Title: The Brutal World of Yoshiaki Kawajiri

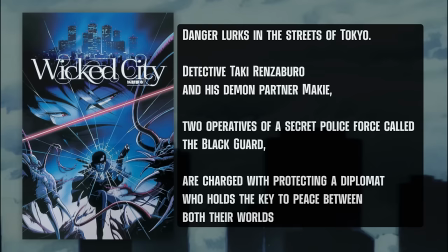However, it was his next project that became his first true big break. Danger lurks in the streets of Tokyo.
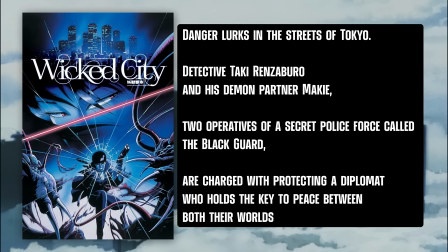Detective Taki Renzaburo and his demon partner Makie, two operatives of a secret police force called the Black Guard,
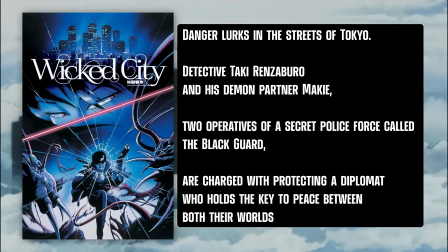are charged with protecting a diplomat who holds the key to peace between both their worlds.
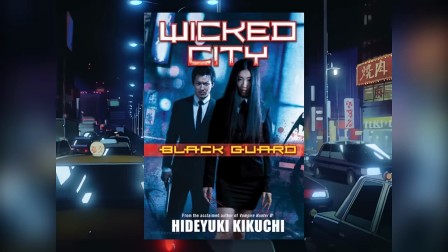After The Running Man, Kawajiri was tasked to adapt Hideyuki Kikuchi's The Blackguard, the first novel in the Wicked City series,
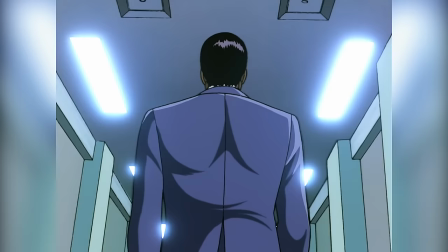and seeing that this project had a similar dark tone, he was excited to work on this new endeavor.
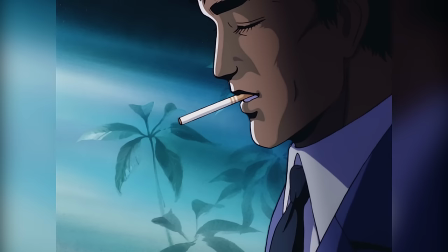After handing him the original story, they gave him free range to do with it as he sees fit.
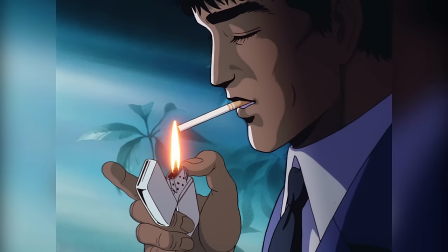He had such creative liberty that he didn't even meet the original author until after the movie was completed,
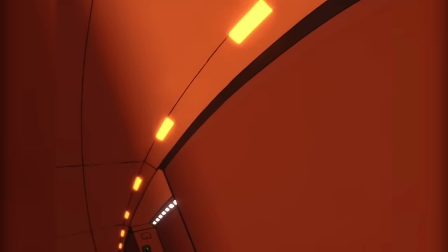but as it turns out, they both had very similar approaches to their work.
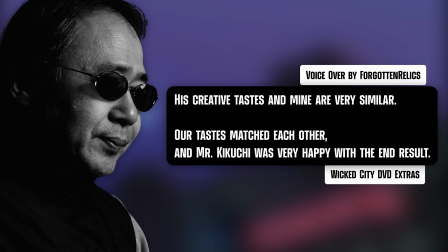His creative tastes and mine are very similar, our tastes matched each other, and Mr. Kikuchi was very happy with the end result.
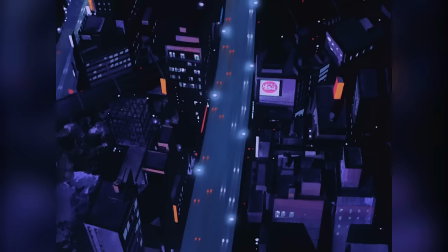The movie was originally supposed to be 35 minutes long, working as a short film rather than a feature.
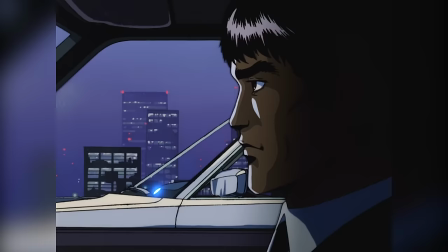However, after completing half of the movie, Kawajiri was suddenly told to extend the runtime to 80 minutes.
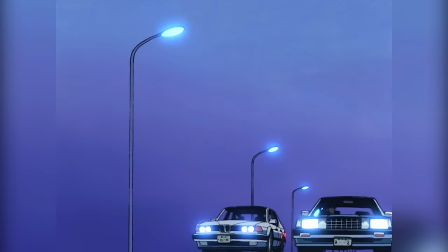A risky decision for sure, and the producers were aware of it, with one of them telling Kawajiri, if you don't think you can do it, you don't have to.
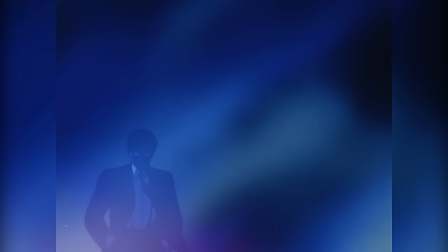But Kawajiri thought it would be more exciting to make the story longer, and ended up adding new scenes in the beginning, middle, and end of the film.
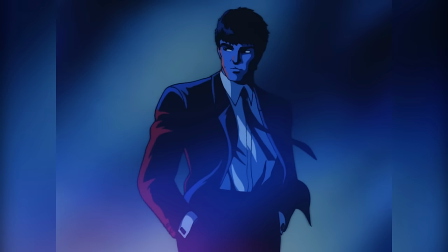And even though Wicked City was in production after the Running Man short for New Tokyo, it ended up being released first.
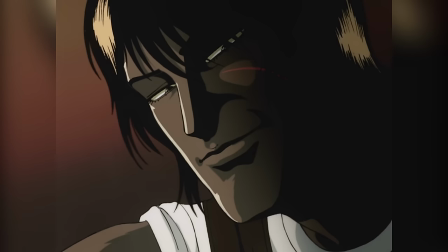You just don't know when to quit, do you? You got it.
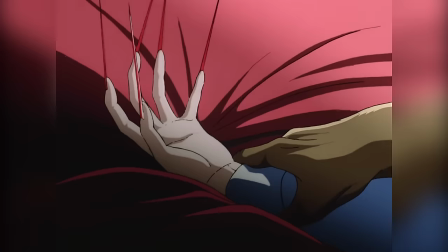In the 1980s, anime was in a period of experimentation, where pushing boundaries and exploring mature and unconventional themes were common.
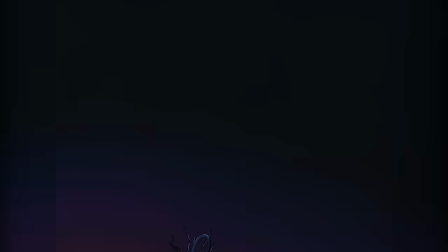And Wicked City is a prime example of this.
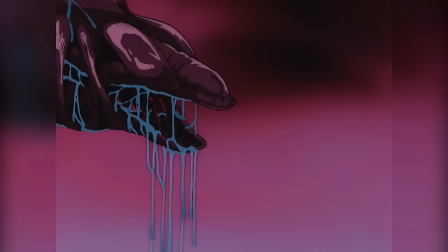From its cosmic horror-inspired action to its borderline pornographic sceneries, It's no wonder that my first exposure to the film left quite an imprint on me.
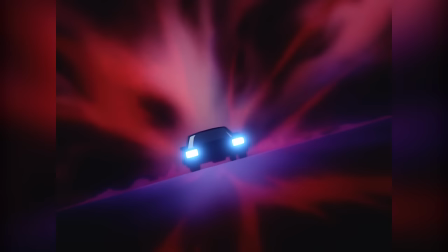Though the film had a theatrical release in Japan, it is classified as an Original Video Animation,
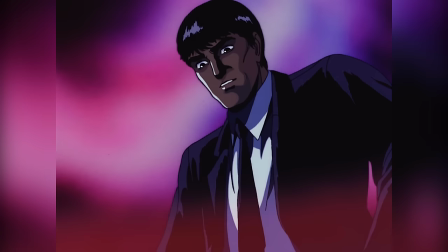or OVA, which are Japanese animated films and series made specifically for a home video release.
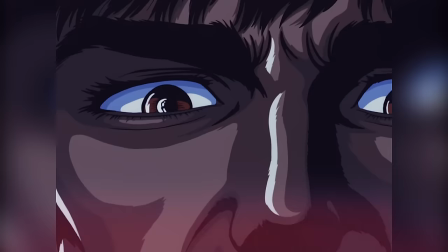And I'm assuming that's what helped it have loose restrictions on its themes and content. It's also no surprise that the aspects that make the film stand out are also what causes it to receive much criticism.
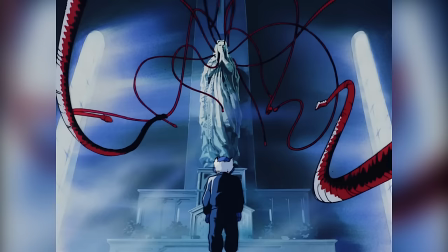It doesn't help either that the story itself is very cliched, and takes itself too seriously, with the plot getting a bit convoluted with its end goal and how it got there.
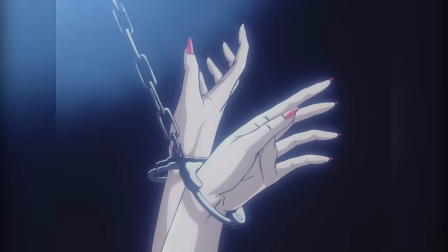Even though the topic of sexual violence was used for shock value, it's not as if it didn't have a purpose within the plot.
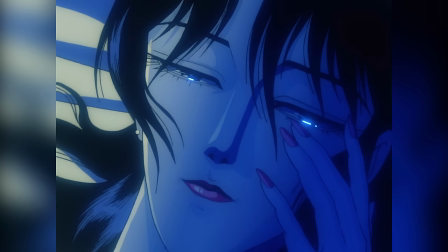In the story, both main characters experience a form of assault, but manage to find consolation within each other and overcome it.
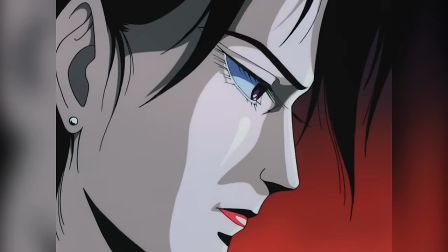Sort of, I think that was the point at least. Listen, this is written exactly how you'd think old horny Japanese men would write their romantic fantasies.
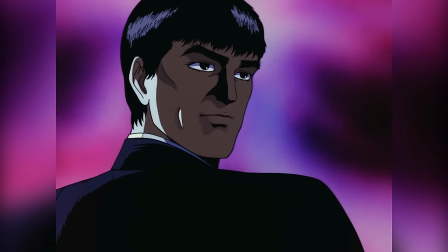But despite it all, Wicked City is just too interesting of a viewing experience for me to dismiss.
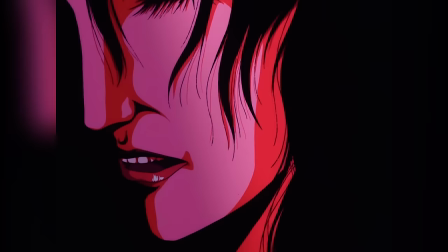The old school high level of details on the characters are something that I miss when watching modern anime.
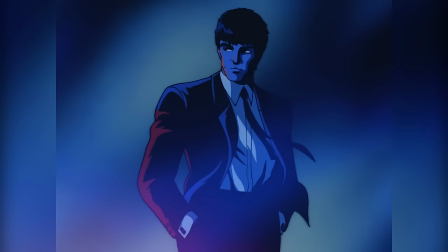I love the designs of each character, from the strong jawline and muscular build of Taki,
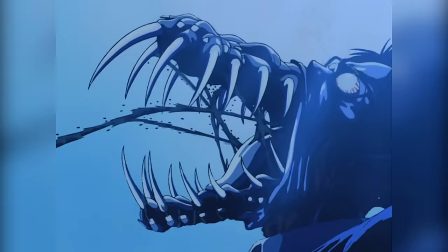to the slim figure and smoky eyes of Makie, as well as the many horrifying creatures, tentacles and tendrils.
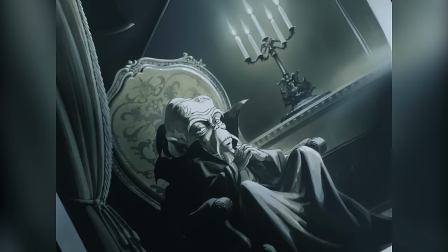Both main characters are beautiful badasses, but I do wish we got to dive deeper into who they are as characters.
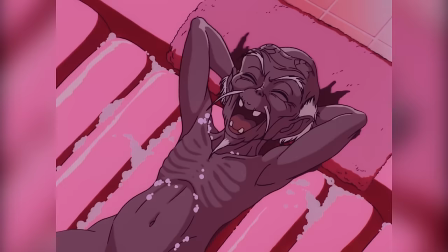The character of the diplomat was my least favorite though.
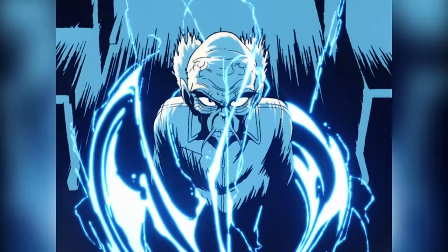He is the generic depiction of the perverted small old man with hidden powers that you commonly see in anime, and he's too explicit for my taste.
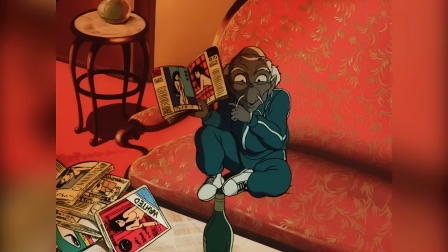He's like Master Roshi, but with an even worse history of sexual harassment.
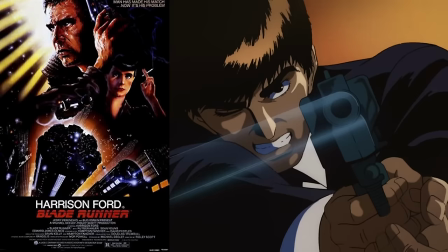The movie feels like an animated cross between Blade Runner and John Carpenter's The Thing.
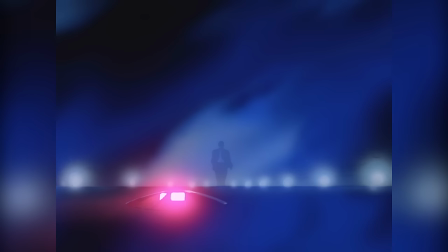The animation is very fluid and dynamic. What really stuck with me ever since my first viewing was the film's atmosphere,
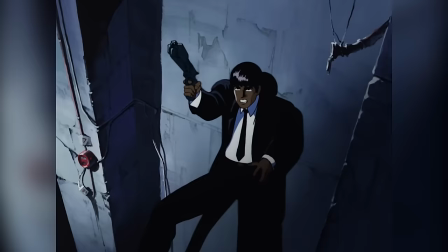the mysterious and dangerous tone that exists throughout the film perfectly builds up the moments of intense action.
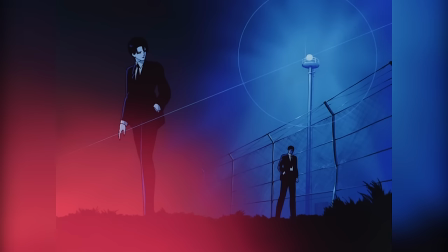To help establish the atmosphere, the film utilizes harsh shadows and stylized lighting.
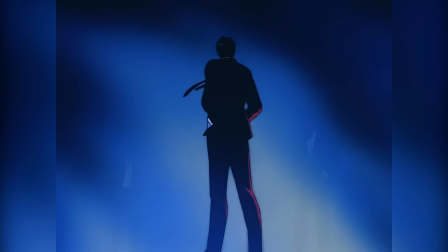A blue neon color grade was also used throughout the film, which makes it look and feel otherworldly.
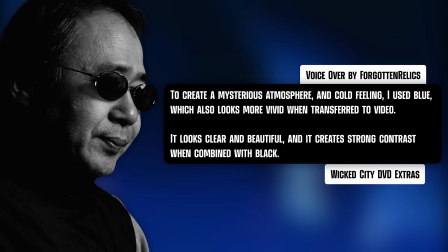To create a mysterious atmosphere and cold feeling, I use blue, which also looks more vivid when transferred to video.
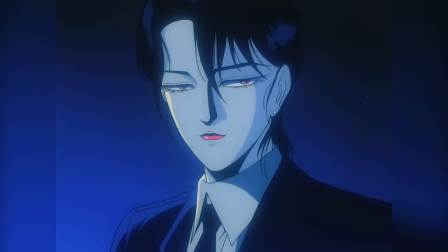It looks clear and beautiful and it creates strong contrast when combined with black. Wicked City later had a western release in 1993.